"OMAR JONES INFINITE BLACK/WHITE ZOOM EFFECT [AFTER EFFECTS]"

What's good? We're back in this thing. Today we're gonna be going over this Isaiah Rashad from the Garden music video featuring Lil Uzi. Omar Jones directed it and in the music video there's like this zooming in effect with the black and white scenes. It's super fire. A lot of people have actually DM'd me on it already so I figured I might as well make a tutorial on it and get something similar. If you're new here, what's good? My name is Brian. I make music video tutorials here on YouTube and if you're not already subscribed, go ahead and do that.
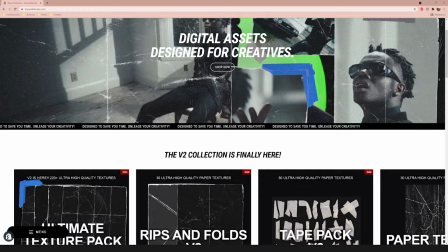0:30 It's free and we're on the road to 100,000 subscribers by the end of the year. Also, if you want to support the channel,
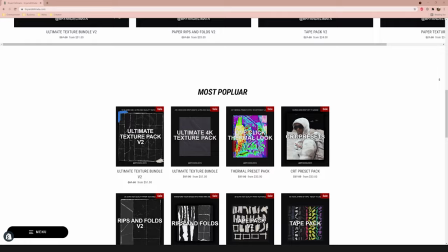0:34 get some really fire music video editing assets i'll have my website link down below where i have my packs and presets like i said it's the best way to support the channel it's really appreciated but yeah let's get into this video and break down this
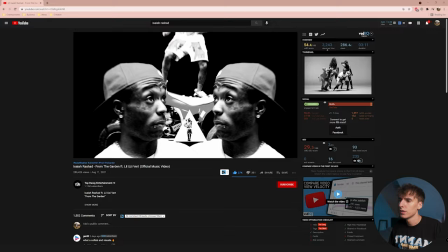0:43 effect like i said here's the effect where it's zooming in between the black and white scenes super cool transition i think it's pretty unique
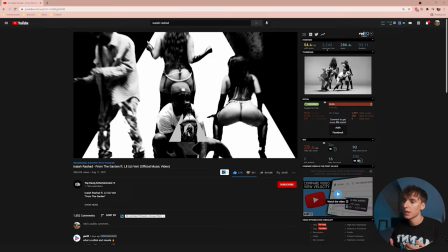0:50 and i haven't seen really much like it so let's go ahead and kind of figure out how to stitch these clips together and make this transition all right so now that we're in after effects i want to show you the version that i made just practicing it i kind of added a little bit extra stuff to
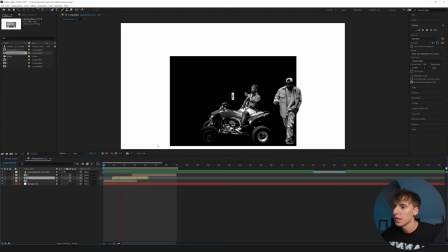1:01 it and kind of made it a little bit more unique but it's generally the same concept and i'll be showing you how to do this
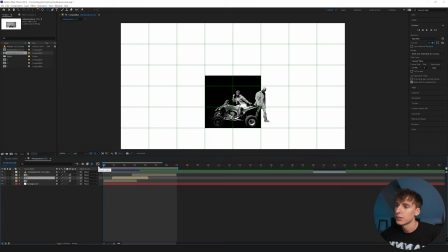1:06 and it's a lot shorter of a transition i just want to show you the concepts but basically just duplicate
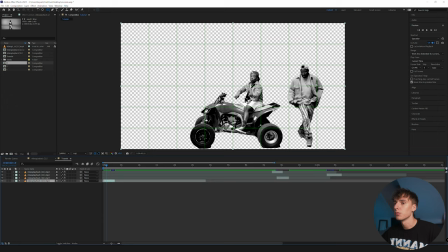1:13 that over and over again also if you want to follow along i have the project files linked down below for my patreon supporters so check that out but first off what you're going to
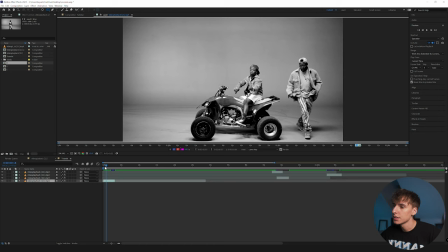1:19 want is some rotoscoped out clips in the music video they have these scenes here i'll show you an example they have these scenes in
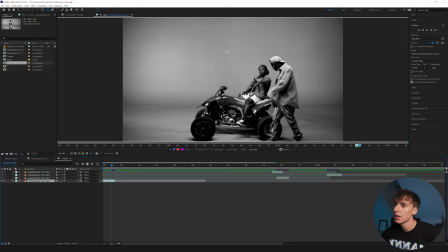1:25 these white rooms and i'm pretty sure that's what he used for all of the rotoscoped out layers obviously there's a color gradient and stuff on here already.
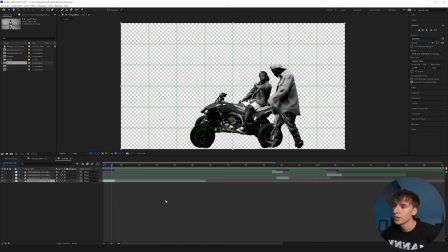1:31 It makes it a little harder to rotoscope out. Don't really focus on how the rotoscope itself looks. Not too worried about that. You just need some kind of clips. I guess you don't really need like a white room or a green screen or anything, but it does definitely help out a lot.
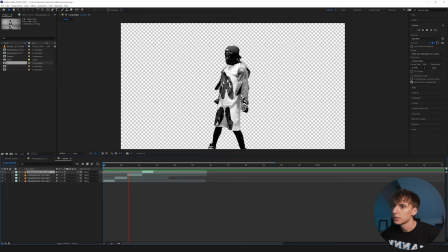1:42 So you can see here's the footage I have. Rotoscopes are a little rough, but it's basically just the footage that you need.
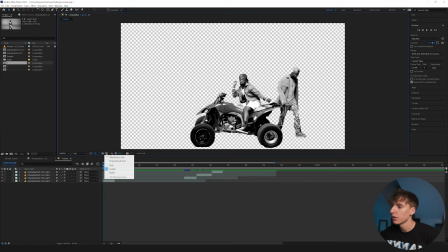1:48 You can see we have all these different clips and then one final last one here. And there's just a few things you need to do to set up for the effect. I'm going to go ahead down here to the bottom left. You can see my cursor. Go to proportional grids. That's going to make it a lot easier to make these boxes and stuff symmetrical and easier to zoom into and then after we have that
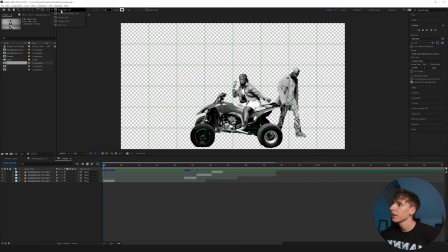2:06 rotoscoped out clip I'm going to go up here and go to the rectangle tool in the effect he does in the music video he uses all of these tools I think he even uses the pen tool to create kind of unique ones I think we're just going to focus mostly on the rectangle tool for this tutorial just because it's easy and the concepts are the same for all the other shapes next what you're going to want to do is make
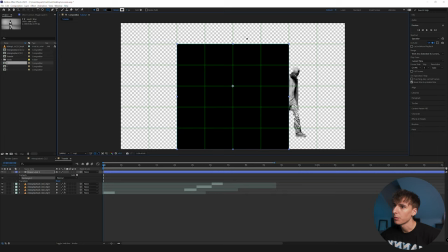2:25 some kind of box I'm going to go ahead and go start here and make a box just like this. You can see I'm being proportional to the center of the frame so I have two boxes to the right and two boxes to the left and then I did do a little bit unsymmetrical here.
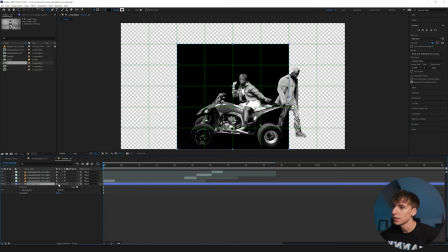2:37 I did three down and two up. It doesn't really matter too much. It just makes it a little bit easier if it is symmetrical. I think that looks really good and you can see when we play that it's cool because Isaiah goes out of the frame. I think that looks really nice and then Uzi on the quad.
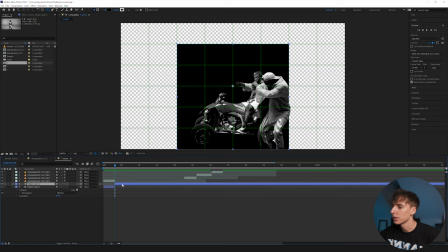2:51 Then I'm going to go ahead and trim that shape layer by holding by holding ctrl shift d to split it and then i'm going to delete
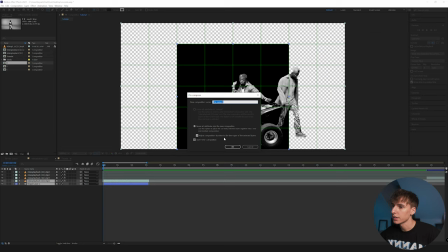2:57 the extra part right click and pre-compose and then i'm going to move all attributes to the new composition and adjust the duration of the time span to up selected layers and then name this quad and you can go ahead and uncheck the open new composition because we're not even going to go inside of it right now and then i want to scale this down a little bit to kind of start off how he did i'm going to click
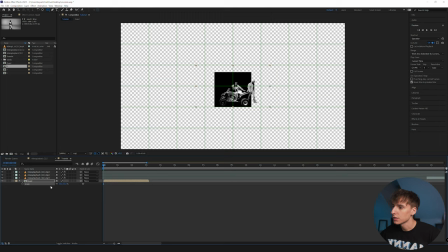3:15 s on my keyboard for the scale i'm going to scale it down to something i like or something like that looks good to me and i'm also going to hit p on my keyboard to bring up the position and i'm going of line up all these clips with this line right here. I think that's a really important part of this tutorial is having all the clips kind of start on the same line.
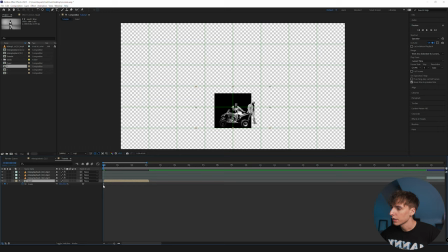3:33 That way there's like a perspective and when it zooms in they kind of just match together better. You'll see what I'm saying in a little bit once we do a few more clips. Look S and then I'm going to keyframe that at the start.
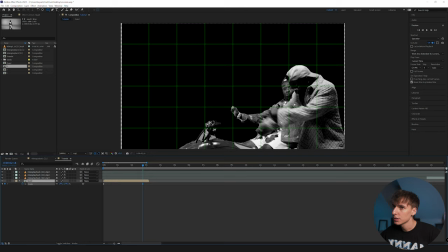3:42 I'm going to go all the way to the end and then I'm going to go 10 frames before the end and then keyframe it so it fills up the whole entire screen. So 200 should work here. You proportional. But for right now, it doesn't really matter too much.
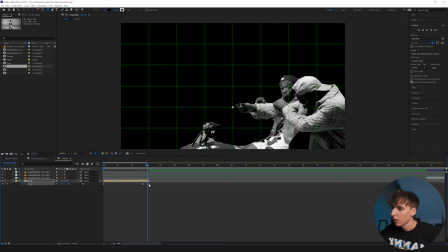3:56 And then I'm going to go the extra 10 frames and make it 220. That way it moves a little bit extra in those last 10 frames.
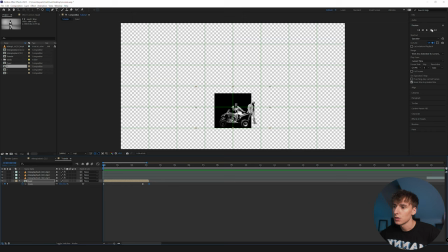4:03 It kind of zooms into it. And you can see how that's looking. I'm going to actually have it start off. So when I'm actually going to have it start off.
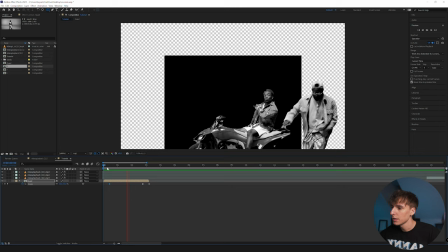4:09 So it starts 10 frames delayed. We can now see it stays still for a little bit and then it starts moving.